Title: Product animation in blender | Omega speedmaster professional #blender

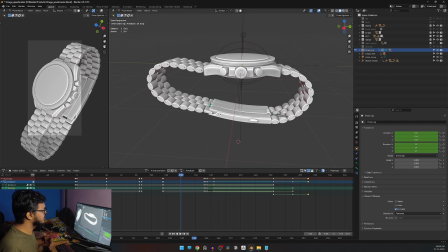[4:09]
This is an inverse kinematic chain where I have rigged this. Here, what I need to prepare is I needed to rig the straps.
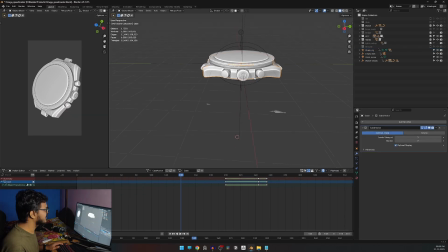[4:16]
Then after that, except for the straps, I parented everything else to this empty here. I could have rigged it, but I don't know. I just parented it first, so I went with that. This is what I mean by the preparation. You do this. After you do this, you need to make your background.
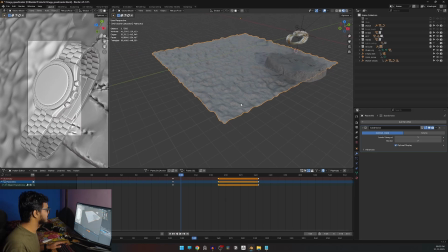[4:40]
Okay, so for the background, I made this sandy
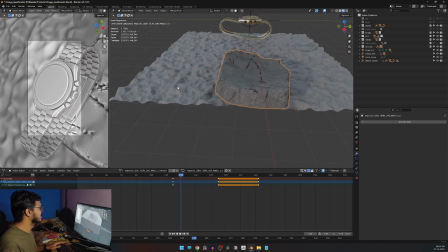[4:47]
floor with a rock in it. The sand texture is from Ambient CG.
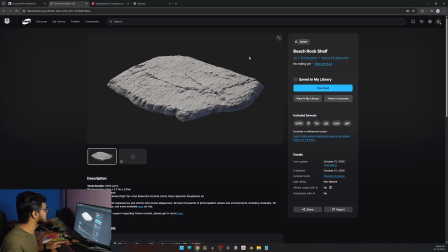[4:52]
This is the link, and then the rock is this one from Pav. I'll link this in the description.
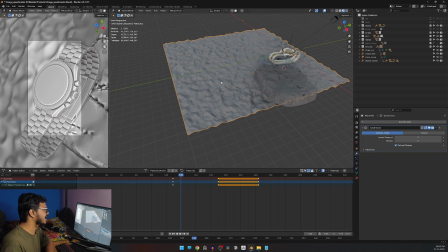[4:59]
So I'll link a video in the description that shows you how you can do that.
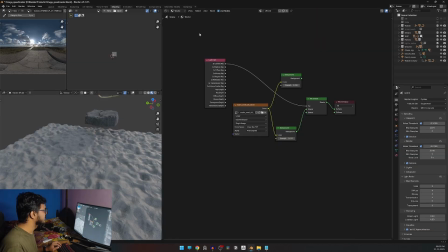[5:03]
So this is the texture.
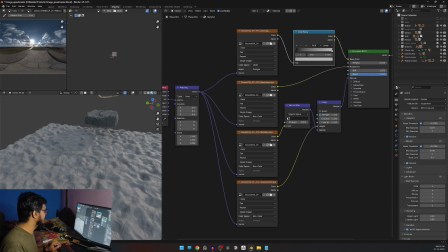[5:05]
And then I just added a color ramp and made it black and white. because I'm going for the black and white aesthetic.
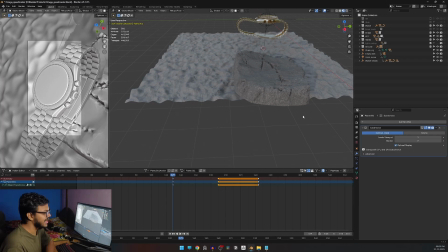[5:15]
After that, a big thing is your lighting. So let me show you the lighting.
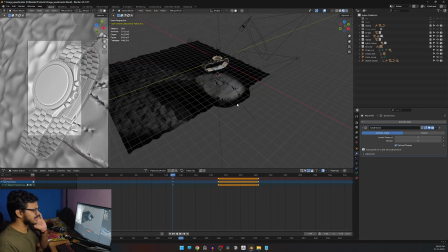[5:23]
Okay, so about the lighting. You basically need a three-point setup. Your key light, your fill light, and your rim light. Let me just show you with.
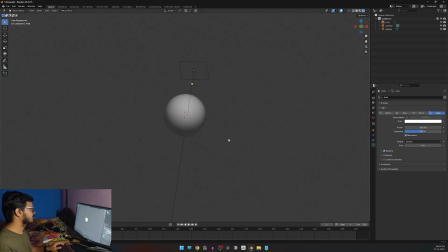[5:37]
So, a key light is your main light. A key light is something that is your main light source. And after that, a fill light is something that covers the shadows.
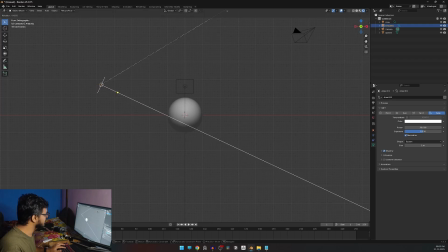[5:51]
You know, what we do is we take another light, point it at it from like another angle, from a distance, and then that is your fill light.
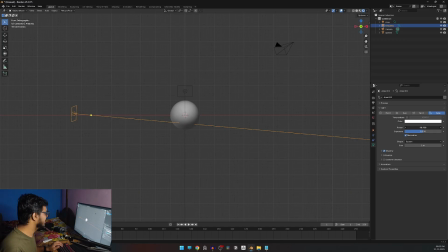[6:08]
You see, a fill light never overpowers the key light. The key light always is, that's why it's the key light. It's the main source. A fill light never overpowers it. It just fills everything else.
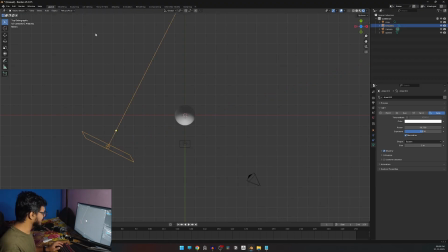[6:24]
What we can do is we can scale it, then take it in front. So in this way, it's covered. So you can see if I hide the fill light, this is just with 1 point key light, and then this is with fill light.
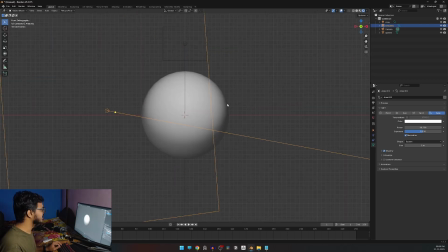[6:41]
So what is a rim light? A rim light is something that that carves the silhouette out. Let me add a point light, a high power, something like that, and then I need to make the radius bigger.
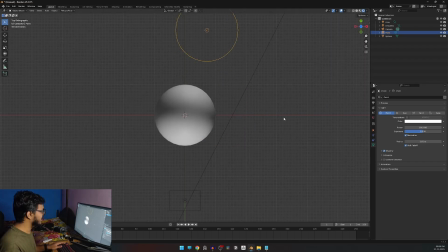[6:57]
Then I can put it behind it. So now, as you guys can see, there is the silhouette is cut out from the background right now. Okay, so this is basically a three-point setup. So that's basically what I do.
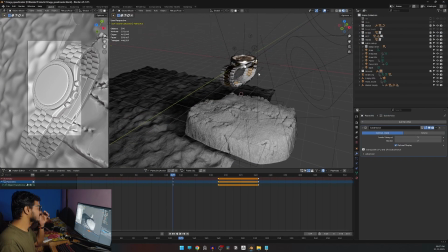[7:13]
So what I like to do is, you know, you can see there are a lot of lights.
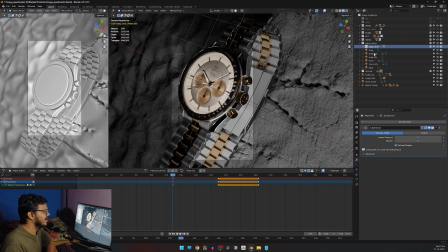[7:19]
It's absolutely according to your need. You add light where you need. That's basically it. And you keep in mind the three-point setup thing. So that's basically how you do it.
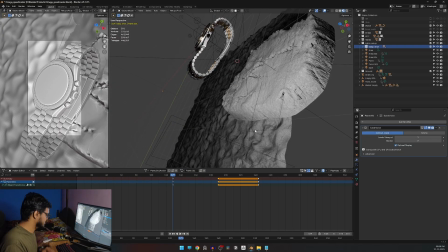[7:33]
And another pro tip, it's not really pro tip, but let me just tell you either way.
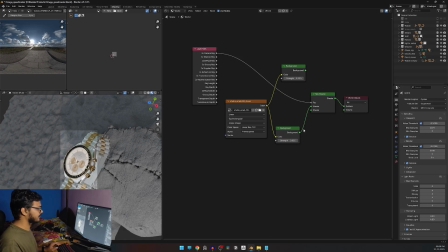[7:40]
You should always add an HDRI. So what is an HDRI? This is an HDRI, a 360 degree picture.
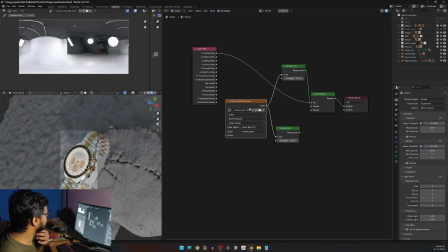[7:51]
You add it, I'll link this one. This is the studio HDRI. What it does is, if I add it to strength 1,
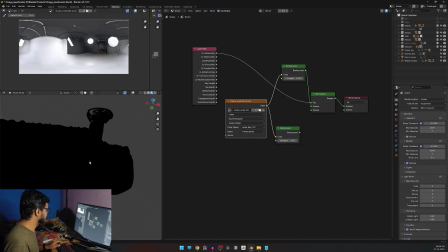[8:04]
you can see with a 0 HDRI, everything is black.
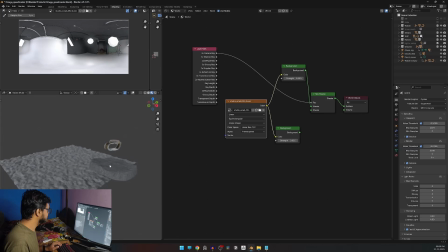[8:08]
But if I make the strength 1, then you can see there is lighting, but it's not how usually it is.